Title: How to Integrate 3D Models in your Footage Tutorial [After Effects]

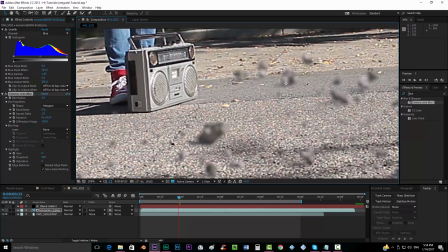[8:20]
If you want just a quick effect, you can add a fast blur or a motion blur, but if you want an accurate effect, you'll have to add a camera lens blur and put a very low value,
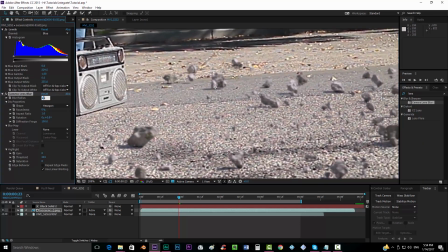[8:33]
maybe even less, 0.5,
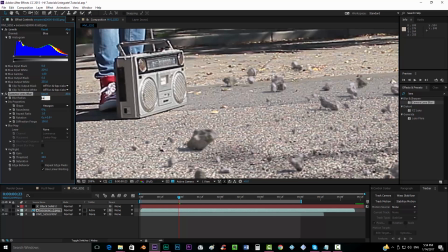[8:41]
maybe 0.3,
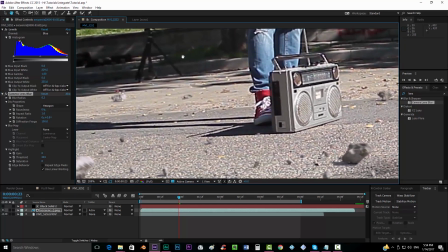[8:44]
that will work out, because as you can see, although this is supposed to be sharp, this is supposed to be,
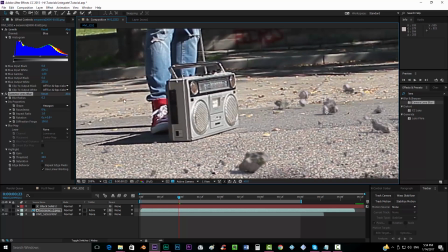[8:52]
you know, some unnitted image, it isn't, because obviously it wasn't recreated in a 3D space like these rocks were.
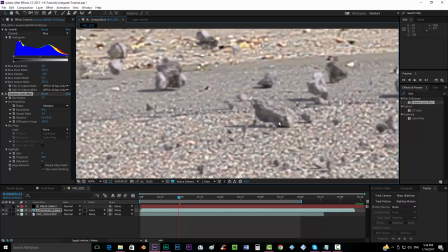[9:00]
So you will need that little bit of blur to make it look actually more part of a video.
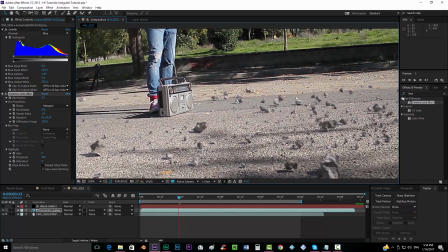[9:07]
You will like also now to add an unsharp mask, because as you can see over here,
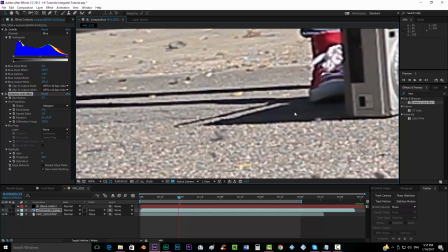[9:13]
there's that kind of contrast between the dark and the white.
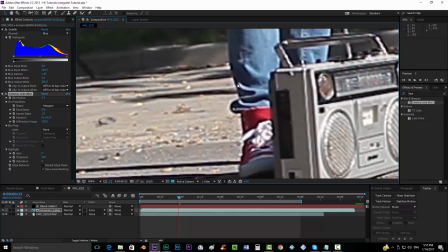[9:19]
If you're being a subscriber of the channel, you will recognize this unsharp mask effect.
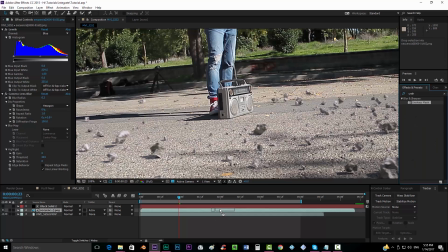[9:25]
So we're gonna get it, and we're just going to drop it on top, and we will put a height radius,
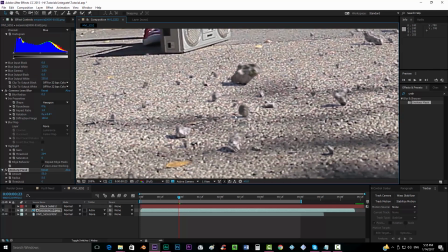[9:34]
maybe 5, and that will create that kind of contrast that we need.
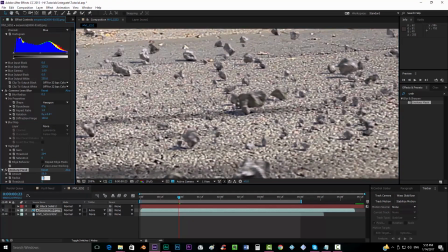[9:39]
I think I'm gonna put it maybe even more, maybe 10.
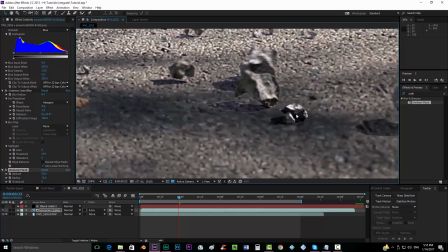[9:44]
Maybe that's too much over here. 5.
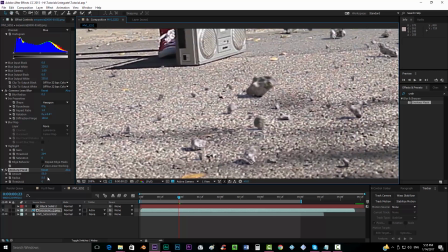[9:53]
Looks okay like that. I'm gonna keep it at 7.
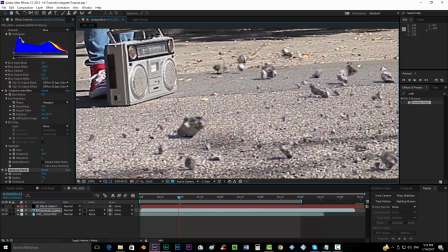[9:59]
Okay, now this footage that I'm using, it has a
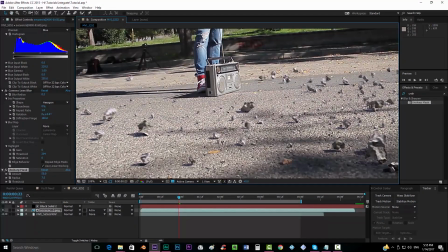[10:05]
you know, very quickly moving objects, so there's actually no really need for it. But if you're using a still image, I'm gonna use another image that I had around here, 3D.
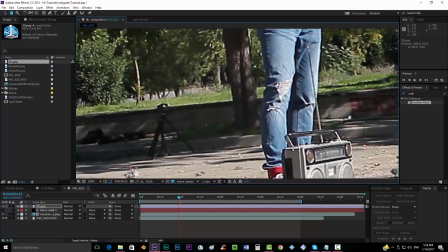[10:19]
You will see that probably your video will have noise,
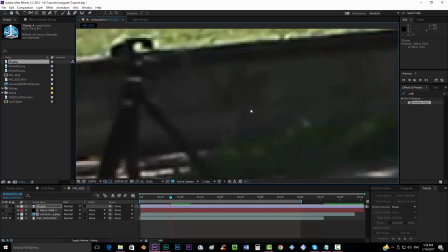[10:27]
will have some noise. You can see over this part, the pixels aren't always still, they're like moving, you know, changing.
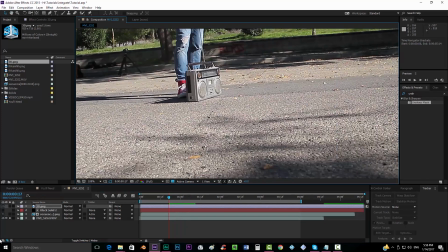[10:37]
So you'll want to apply that to your actual footage. How can you do that?
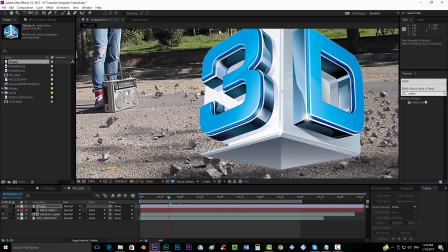[10:43]
Well, there's a very cool effect called match grain that you can just put it into your layer and click it on final output so that you can see how it's gonna look like, and get the source layer as
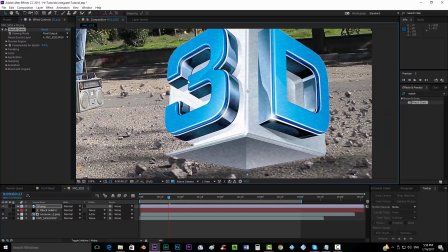[11:01]
your footage, which is this one, and that will create an automatically noise that based on the footage that I have.
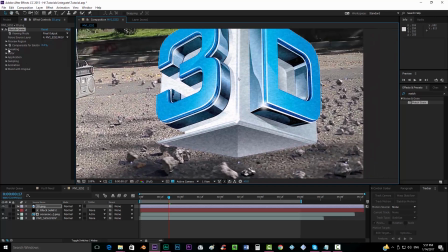[11:09]
Actually, this one isn't really accurate. I don't know why sometimes these things happen, but you can always change that.
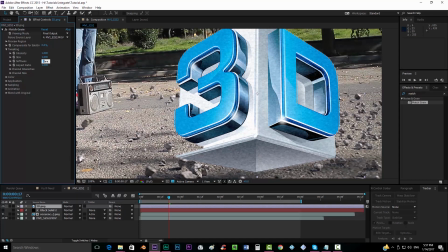[11:18]
For example, by going here, you can put maybe softness up and the intensity down, maybe even less, 0.15. That's not enough.
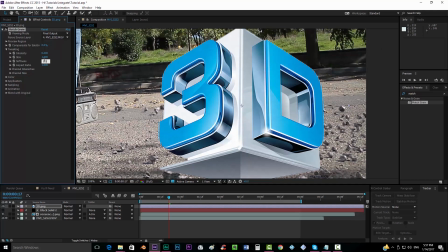[11:35]
And you know, you can play around with the values until you get
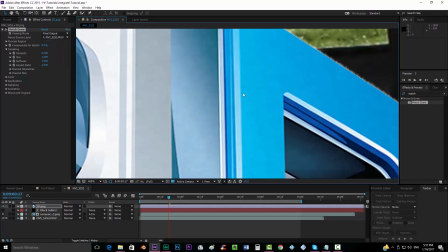[11:39]
that kind of noise that is also shown in the background video.
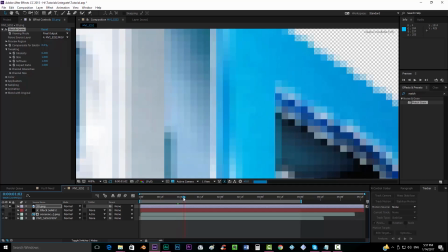[11:44]
We can see over there that the pixels are moving, that they're not still.
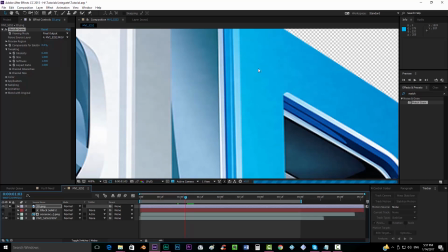[11:53]
And this, especially if you're using a still image or a moving object that is going really slow, this is essential to get an integrated look object.
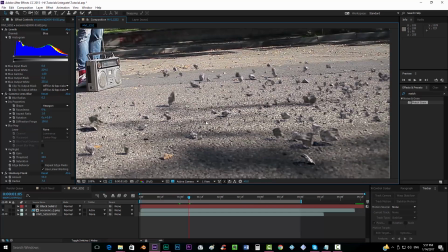[12:04]
But I'm going to delete it because, as I said, these rocks are moving really fast and there's really no need for it.